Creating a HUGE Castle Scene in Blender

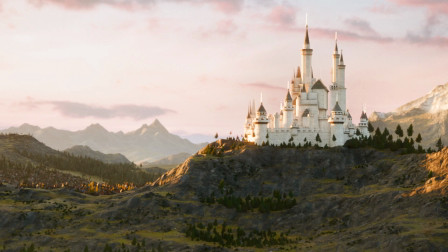(0:00)
I'm gonna create a huge castle scene in Blender.
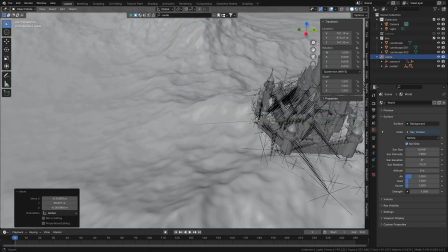(0:02)
I'm talking a city in the background, trees all over the place, and a castle rested atop a cliff-like hill overseeing the huge terrain.
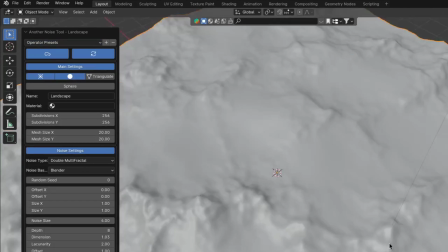(0:09)
So first I have to make said terrain, which I did with Blender's landscape generator. If you crank the resolution high enough, it actually looks quite good.
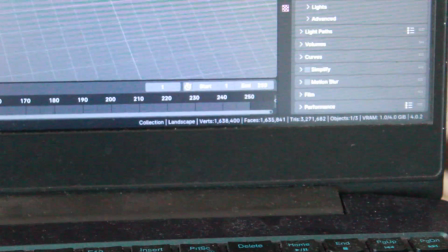(0:16)
Now, my poor computer won't be able to handle this amount of vertices for the whole scene, so for the background I just used some low-res copies.
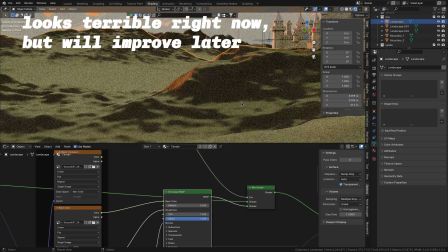(0:22)
Next up, for the texturing, I mixed some grass and cliff textures, revealing the rock only where the terrain gets steeper by using the geometries normal.
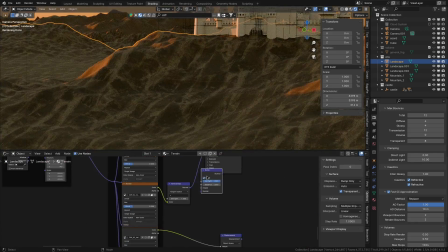(0:29)
Initially this looked very bad, but after I swapped out the textures for a few new ones and varied the hue, saturation and value of the grass a bit, it looked much better.
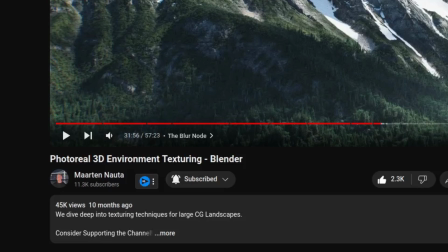(0:38)
One thing I have to say though is that this video by Martin Nauta helped me immensely with texturing the terrain.
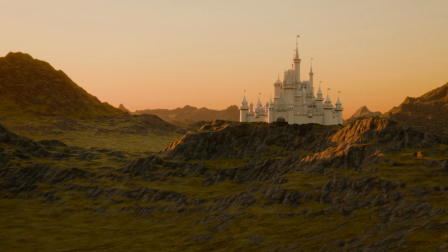(0:43)
I really recommend you give it a watch. It's so helpful. But yeah, after that the landscape needed a bit of foliage, so I started scattering a ton of trees on the ground, which improved it a lot, but since they were very high resolution my computer couldn't handle it.
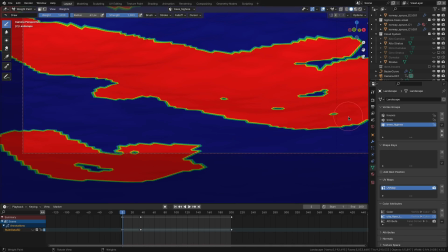(0:56)
So I had to limit the high-res trees to the foreground only and settle for much lighter tree cutouts for the background. Still, the trees alone weren't enough, so I distributed some more grass, rocks and bushes, all with the use of geometry nodes, which using some complicated node setups allowed me to make the way all the foliage grows much more realistic.
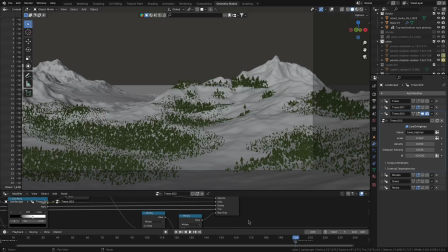(1:15)
By, for example, reducing the size of the trees the higher up they're growing, as well as restricting the areas they can grow on to flat ones.
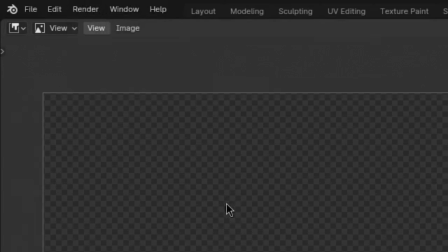(1:21)
Because this ain't looking realistic. Okay, let's see how that's looking. Yeah, man.
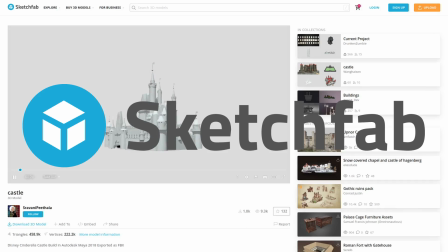(1:30)
Alright, now for the castle I just used a 3D model off of Sketchpub and slapped a few white brick, roof and gold textures onto it.
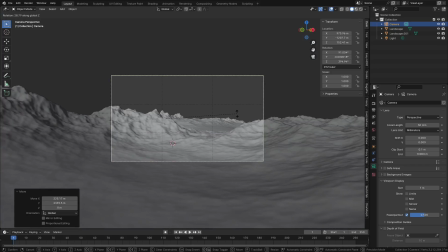(1:36)
Then just plopping it onto this hill in the foreground, which I was specifically looking out for while creating the landscape.
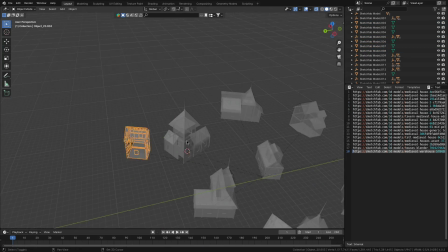(1:41)
The city in the background was a similar story, just downloading a whole bunch of house models, preparing them to be used in a particle system and scattering them on a plane that are shrink wrapped to the landscape.
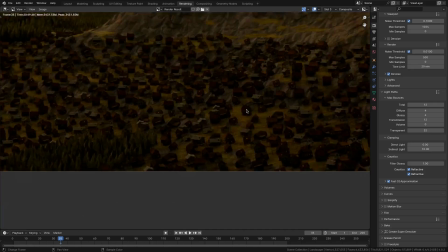(1:50)
Initially I wanted the city to be in the foreground, but I ran out of time and couldn't make it look good enough, so now it's far away from the camera, which solved my fidelity problem,
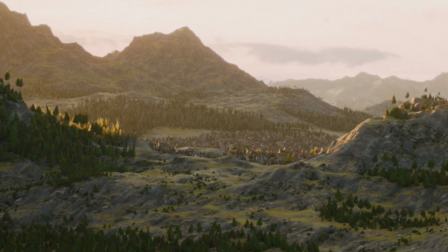(1:58)
but sadly also meant that no one I showed this to noticed the city. But that's okay, I didn't have time.
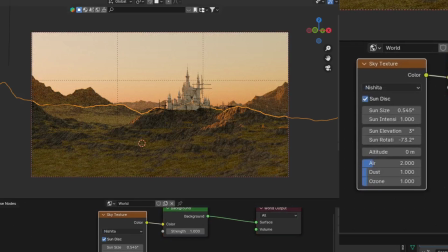(2:04)
Now up until this point I just used the basic Nishita sky for lighting, but that wasn't really giving me the look I wanted.
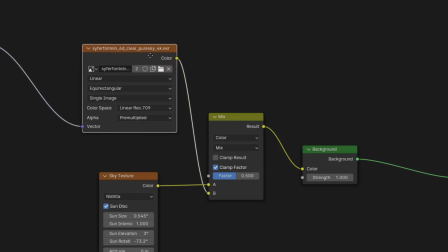(2:10)
So I did some more experimenting and settled on mixing in an HDRI I found into the Nishita sky, which in my opinion made it look much better. Another thing that was sorely missing were some volumetrics and atmospherics. So I added them using a principled volume with some anisotropy
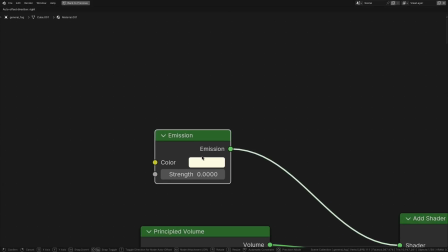(2:28)
and mixing it with an emission shader that I reduced the strength of a lot.
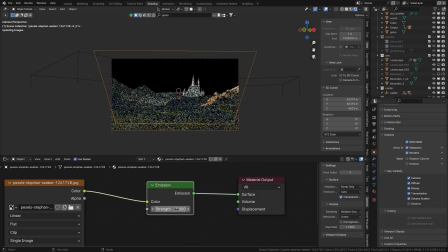(2:32)
Finally, the horizon was also looking kinda empty, so to fix that I just added a simple image of some clouds, making sure that the lighting and horizon of them and the scene roughly matched. Then lastly it was time for my favorite step, compositing.
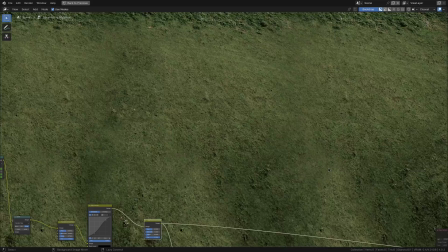(2:44)
So first I thought the grass still wasn't looking all that great, so I mixed in an image of a grass field to hopefully make it look more natural.
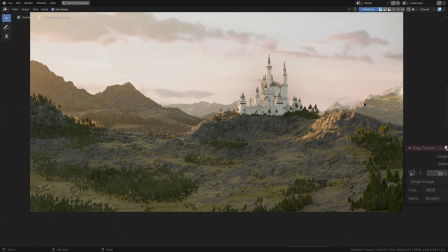(2:51)
After that I added more fog that kind of floats above the trees in the foreground and some more mist to the background as well.
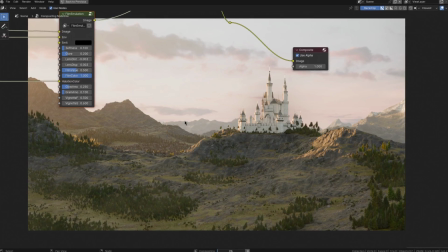(2:57)
And finally I placed my trusty film emulation node group at the end, which just tweaks the colors a bit, adds some halation, film grain, some glow and a few other things. By the way, you can also buy this node group for $1 on my Gumroad, link in description. But yeah, now after 5 nights of rendering and some color grading, here is the final render.
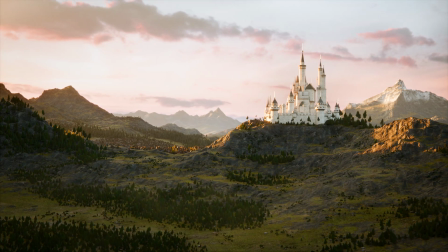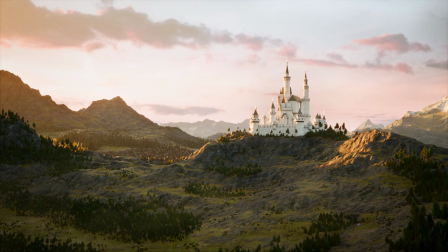(3:20)
Thanks for watching.